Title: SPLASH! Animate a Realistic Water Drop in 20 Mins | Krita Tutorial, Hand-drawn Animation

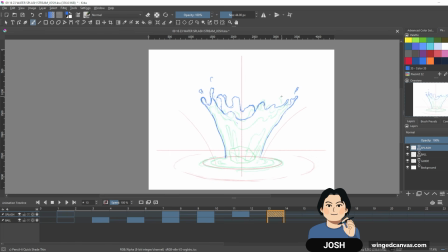I'm gonna add these extra, I don't know, these pops to the water coming up.
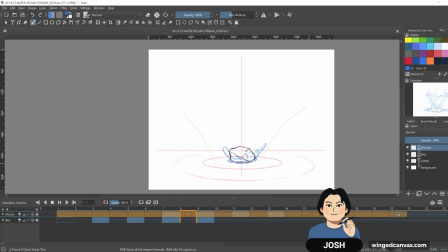So if I play it right now, this is what we have. It's definitely it feels a little bit mechanical. Might have to readjust the timing of it. The motion is there, and the trajectory of the splash is kind of there,
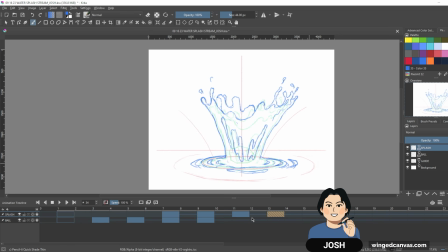but I think the momentum isn't quite there. But we'll worry about it as we keep going frame by frame. I am seeing is that the water is starting to ease in a little bit.
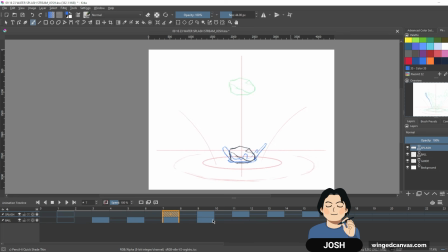So this one, like you can see, these are some big changes in motion. So from here to here, that's a pretty big height jump. And then from here, it starts to slow down.
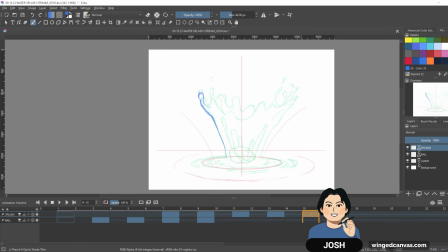And so that's kind of what I'm trying to do, is I'm trying to ease in the motion while slowly starting to settle in the water into that kind of upside down umbrella shape, so that when it falls down,
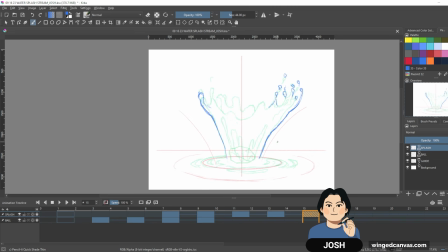I've already started easing into it. And I'm noticing that there's more breaking of water particles. Okay, I feel like this is a good amount of splashing. You know what, I'm just gonna add a blank frame for the ball. I'm like, you should not see the stone anymore.
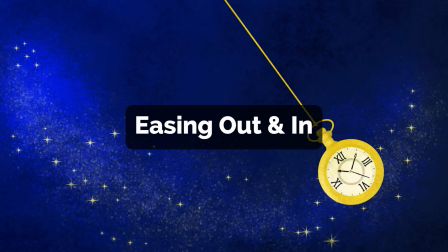Easing out and in is one of the core principles of animation, and it's how you make something look natural in its movement.
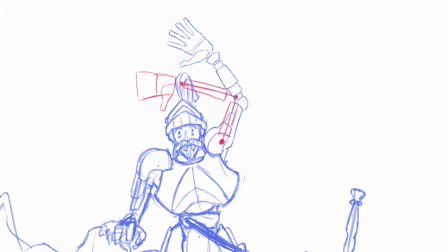Easing out is how you slowly build up momentum towards a faster speed,
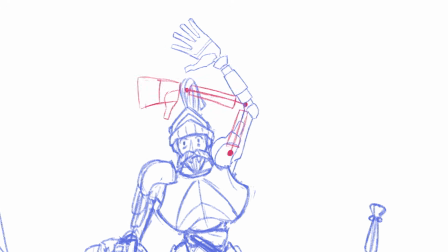while easing in is slowing down that momentum and sometimes even to a full stop.
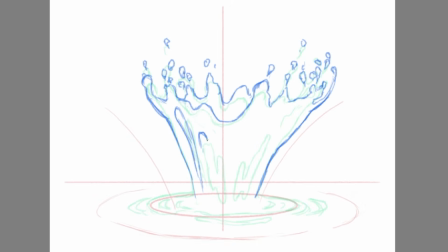And when you put the two together, you get easing out and easing in, a combo that essentially captures how almost everything moves from animals to humans and even birds to cars.
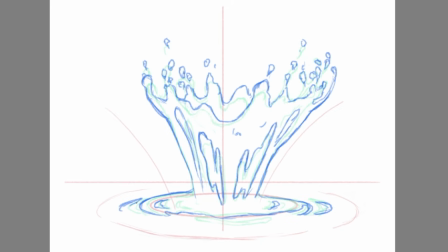And I'm just gonna add a few more like just side ripples. And again, let's just see how this looks.
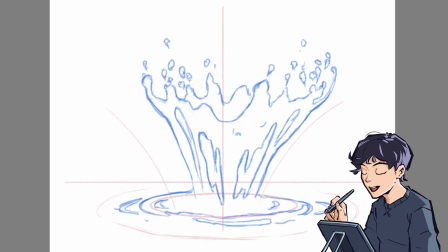Hey, this isn't looking too bad. Again, a little bit mechanical, but part of it's like the speed. So far, not too bad.
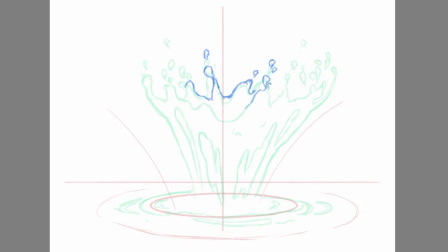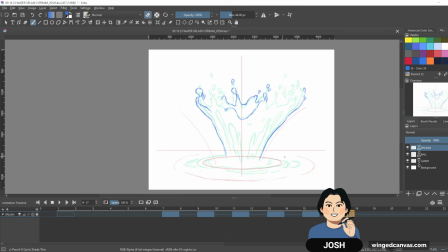So you can see now I'm like really starting to push towards that bell or the upside down umbrella shape of the water, and I'm starting to break up the pieces a little bit more so that I'm easing into that kind of funnel shape.
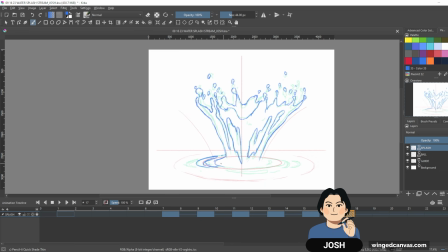I think I should actually break up this ripple at this point, make it a little bit back to its original shape, which the water ripples fade away after a certain point. I forgot to diminish the ripples as they come out,
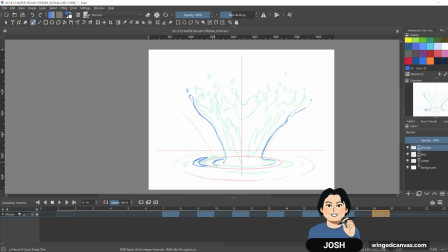and I think that's what made it look a little bit too like mechanical, was that the ripples were kind of moving in a very, very consistent rate. You'll start to notice that my drawings are getting a little bit messier because I'm
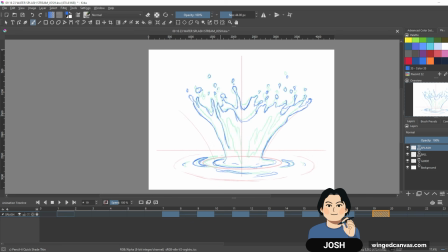channeling the wildness of the water. It's gonna start breaking up a little bit more, expanding until the water starts to get thinner, because this kind of quote-unquote wall of the water is basically this really thin veil.
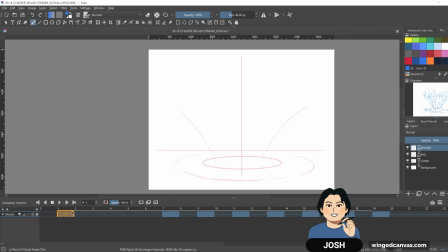And so as the water is moving, it's gonna kind of break apart, it's gonna stick together.
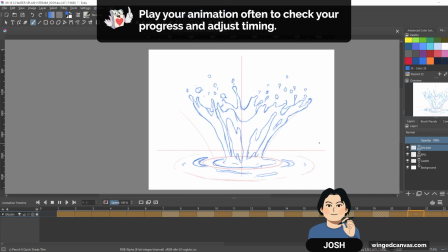Yeah, and you can see like right now as I'm drawing more and more frames, I'm actually gonna start checking it a little bit more just to make sure it all still feels overall okay.
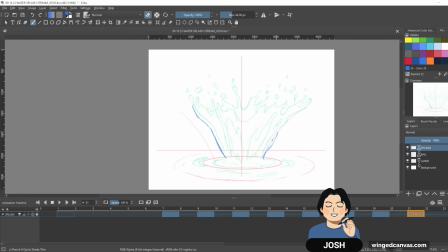The water is gonna start coming back down.
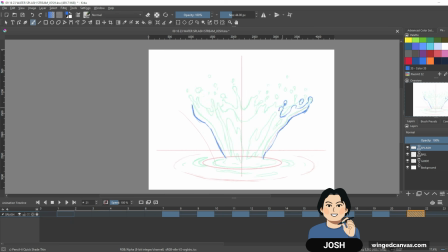I think I've eased it enough, so I'm gonna start having these water particles break, and my water is gonna start falling down. These gaps are slowly gonna break apart and thinning out more and more
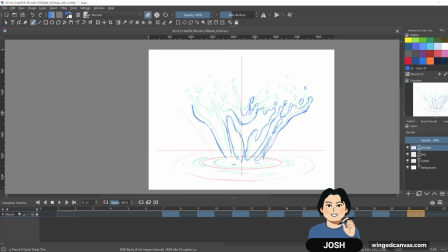as gravity is pulling the water back down. You can see that like I'm breaking up the big parts into those droplets, so that's kind of how you show a sense of like the suspension and weight of the water breaking up apart,
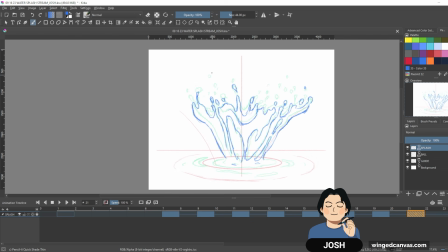getting a bit more of that organic, unpredictable aspect that we've been kind of talking about. And I'm just gonna take away some of the splashes now because I think there were way too many, and then I'm gonna start adding the ripple again.
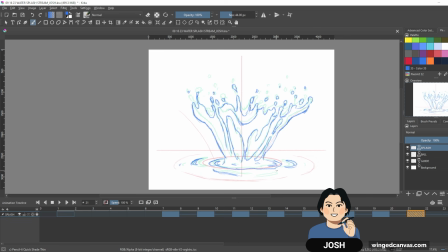I'm gonna have this ripple start disappearing a little bit more. So now I'm gonna really start shortening it. It's starting to fall down, and I think they're holding the pose actually quite a bit.
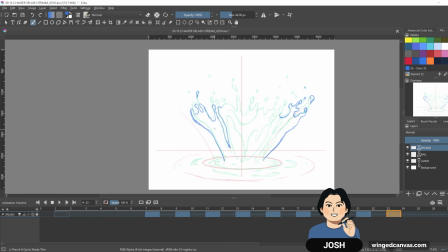I'm actually gonna reconnect this water at the bottom, and maybe we'll add a little bit of a opening over here now. Water is kind of interesting because you have to think about like, oh, how is it moving?
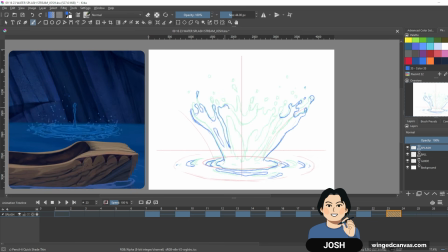How is it kind of easing and easing out, easing in, all that kind of stuff,
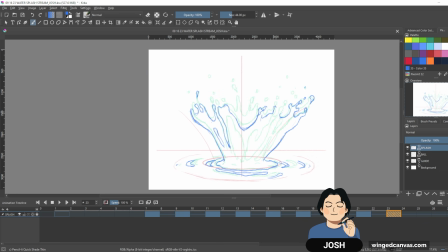while keeping track of the trajectory and momentum of the water. So it's kind of neat. I'm gonna start curving it kind of outwards like this for all of the momentum of the water as well.
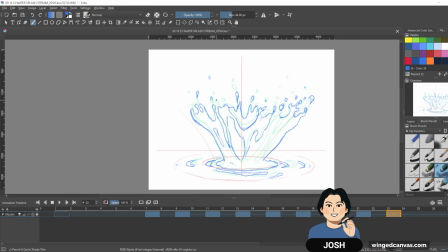See how it looks. Hey, yeah, does not look too bad. As the water is kind of splashing down, it's gonna pull down more.
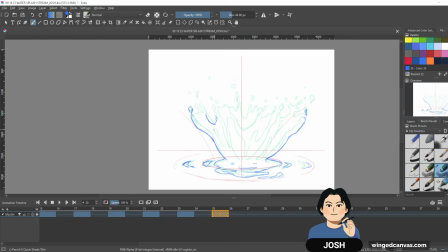I might pull this down even more now. So I'm gonna start bell curving it more at this point, and I'm gonna start kind of actually connecting
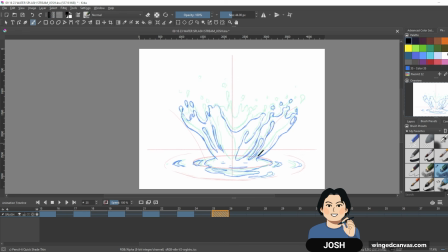some of these portions together.
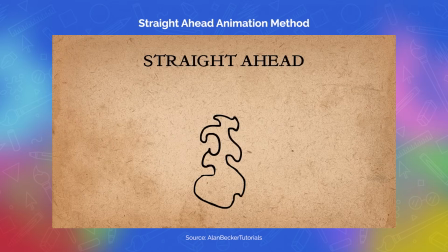The straight ahead method is great for tackling anything that's unpredictable. It's used a lot for fire, hair, bubble, smoke, and in this case, water. To animate with straight ahead, you simply animate one frame at a time in a chronological order, hence the name, straight ahead.
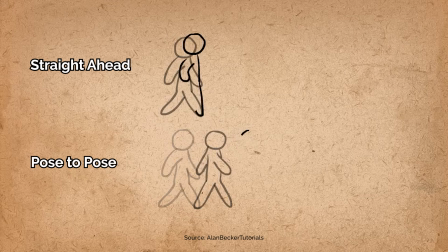In contrast, with pose to pose, you move back and forth on the animation timeline.
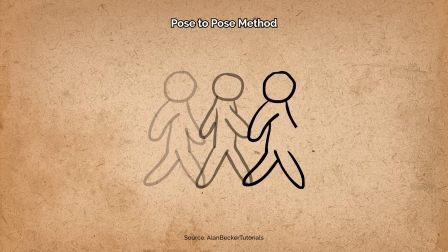You insert a drawing maybe on frame 1 and then move to frame 50, then maybe back to 25 and then frame 40.
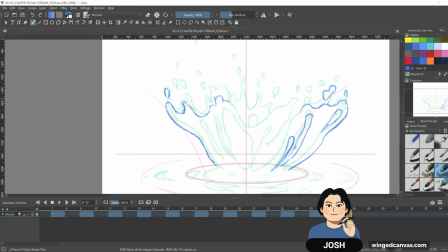Pose to pose is great for planned out poses and does not necessarily follow a clean chronological approach.
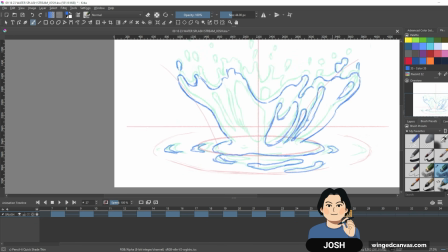And this is why straight ahead is great for unpredictable things. It's great for tracking the organic flow and movement of objects without being too rigid.
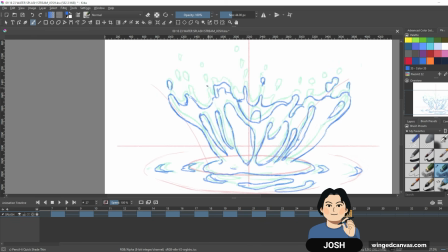It'll make your animation feel a lot more fluid and natural.
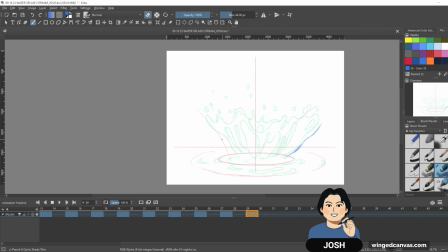This tutorial is cut from a 2-hour live stream, which I'll link in the description if you want to see me animate in real time. If you want to learn hand-drawn illustration techniques, we live stream free art lessons every week.
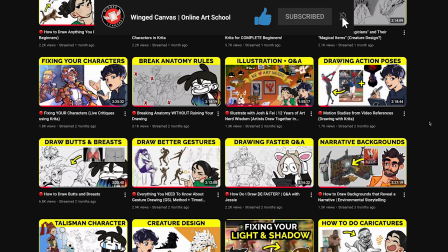Subscribe to vote for what you'd like to see us draw next, and hit that bell to be notified whenever we go live.
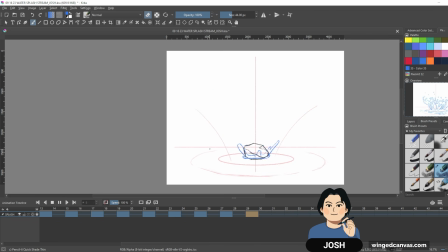I think it definitely didn't make it fall. I think it's falling too slow. The splash got big, but you know, I think I'm gonna take away some frames. I think here is when it should start falling. You know, I'm gonna take this one away. Let's see how that goes.
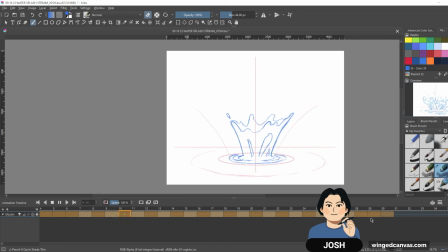It didn't really change too much. Yeah, it's hovering in the air a bit too long. Okay. But I think I'm gonna try to do a little bit of a straight ahead. Let's see.